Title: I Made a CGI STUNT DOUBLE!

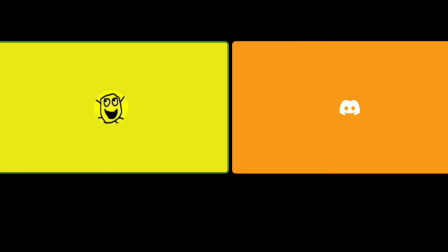I'm gonna guess you cut it and like spliced the video into a bunch of different clips because that's how you normally do that, right? Okay, but what do you think? How do you think I made the animation of me spinning around?
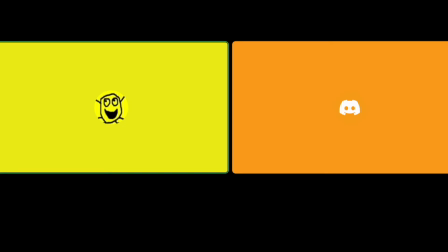But you recorded one clip of you like, I don't know, jumping. I don't know how you got yourself to flip over. Let's go. Okay, it works. Okay, so what it actually is it's a 3D scan of myself. I digitally scanned myself and I hand animated it. You thought it was real.
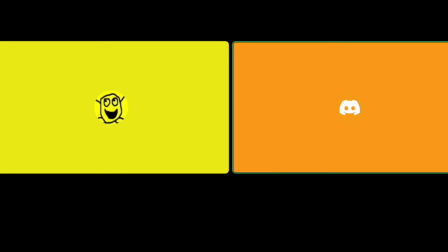That's amazing. But if you see here, if you see closely, this is not real.
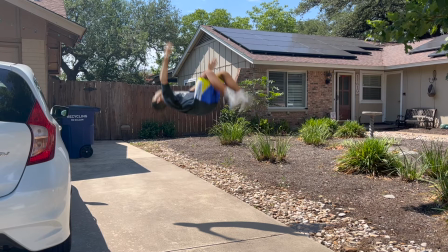This is a 3D model. The shadows make it look so real. Huh. I mean, the lighting is nice too. Yeah, the lighting is nice as well. Oh wait, well, thanks. That's all I needed. Okay. Glad to be on a Corby Shore video. Yep. Okay, so I think the first reaction was a bit of a success. So let's see if one of my other friends can get it right.
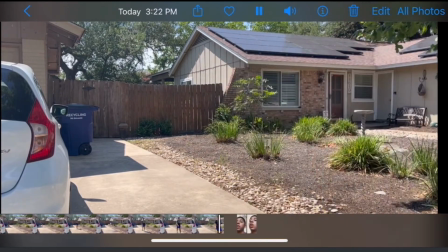Okay, what do you think of that? Was that semi-realistic? It was very much not realistic. It doesn't matter, it's okay. Okay, well, what do you think I did though? That's the important part. You did editing magic. What editing magic? I don't know how Come on, you gotta be more specific than that.
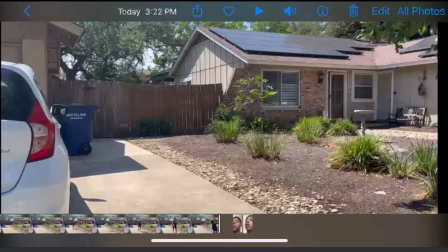the stuff works. I mean, I don't know what stuff is called. You spun. You did. I don't know. So do you think I filmed a separate shot of me doing a flip somehow? I do not think that.
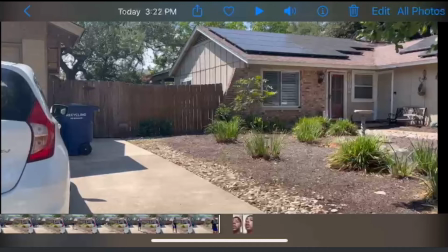Not Okay. because I doubt your athletic capabilities, but I think I think it was more like it looked a little bit like too edited for that. You think it was completely fake? I do, unless you're just like crazy.
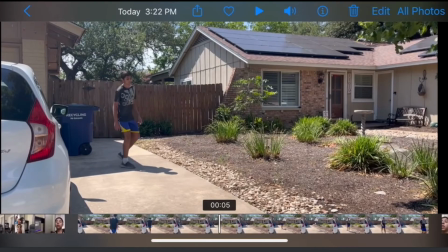That's sad. Okay, well that's what it was. So basically, if I'm gonna go slowly. Oops. This is a entire 3D scan of myself.
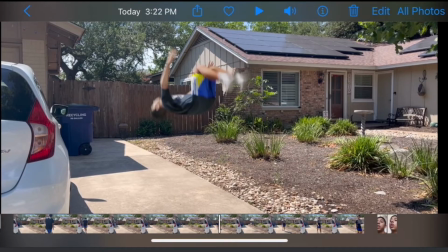This is just a 3D model. The shadows and stuff make it look really real, but like this is just completely CG. I think it's a transition. Honestly, the flip actually looks pretty real. It's the Yeah, transition that threw me off. Yeah, the flip looks pretty nice.
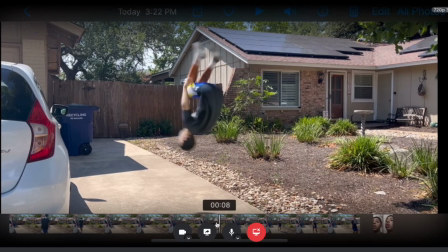I think the lighting and the shadows are nice, but I think as a transition, you can see the real and the fake, so there's a huge difference.
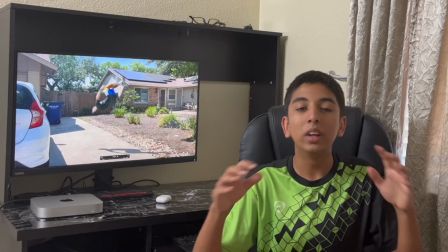Yeah. So our final test of the 3D scan, 3D stunt double, whatever you want to call it, turned out pretty well.
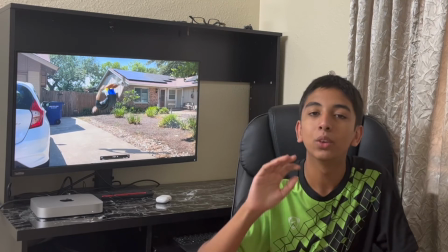If you freeze frame it somewhere in the middle of the jump, you can actually see it looks like me.
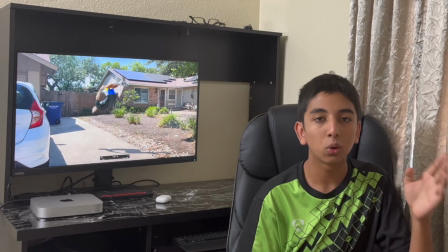It looks pretty realistic. I think the only thing that's throwing off the realism in the final one is the fact
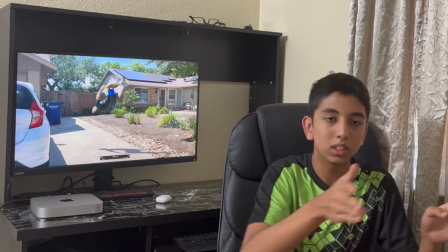that you can see original me and then it transitions not very smoothly to fake me.
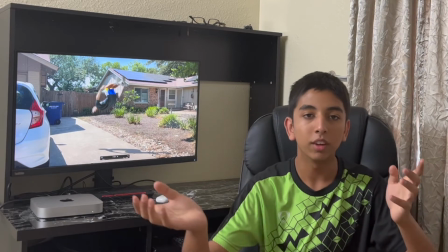So you can see that contrast between real and fake, and there's that not smooth transition.
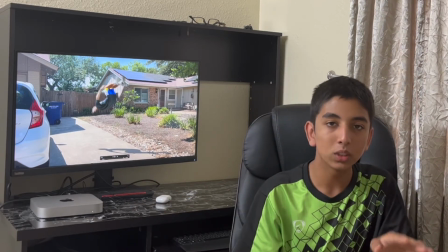But if we fix those errors, it looks pretty good.
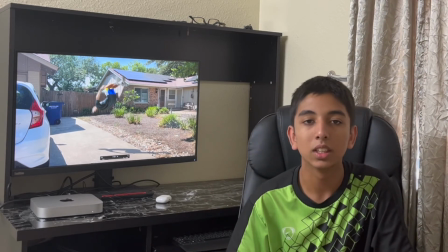So if you can take one of the freeze frames, as you can see in this one, it looks pretty realistic.
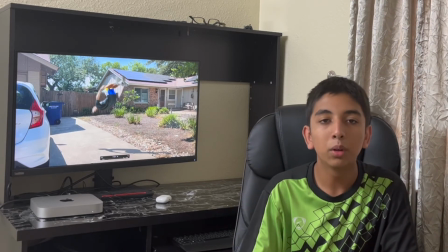Like the lighting is great, the motion blur is great. I think I did pretty much everything I could possibly do to make this look good as of right now.
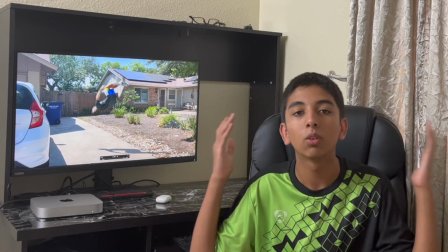So great last test, and if you have any suggestions for any more things I can do with this 3D model, please comment below.
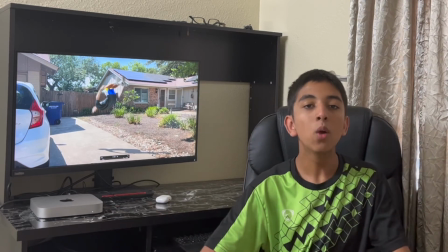I will be releasing a new video with the whole compilation of the stunts.
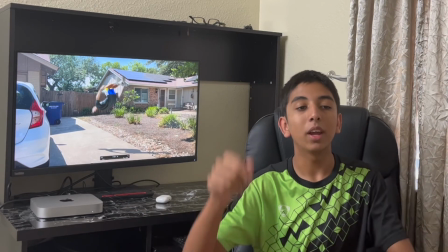So thank you for watching. Please subscribe, and there's a link to my Discord server in the description.
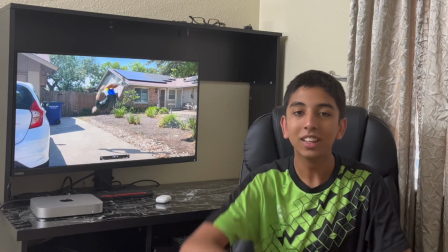Please join that as well. Thank you for watching, and bye.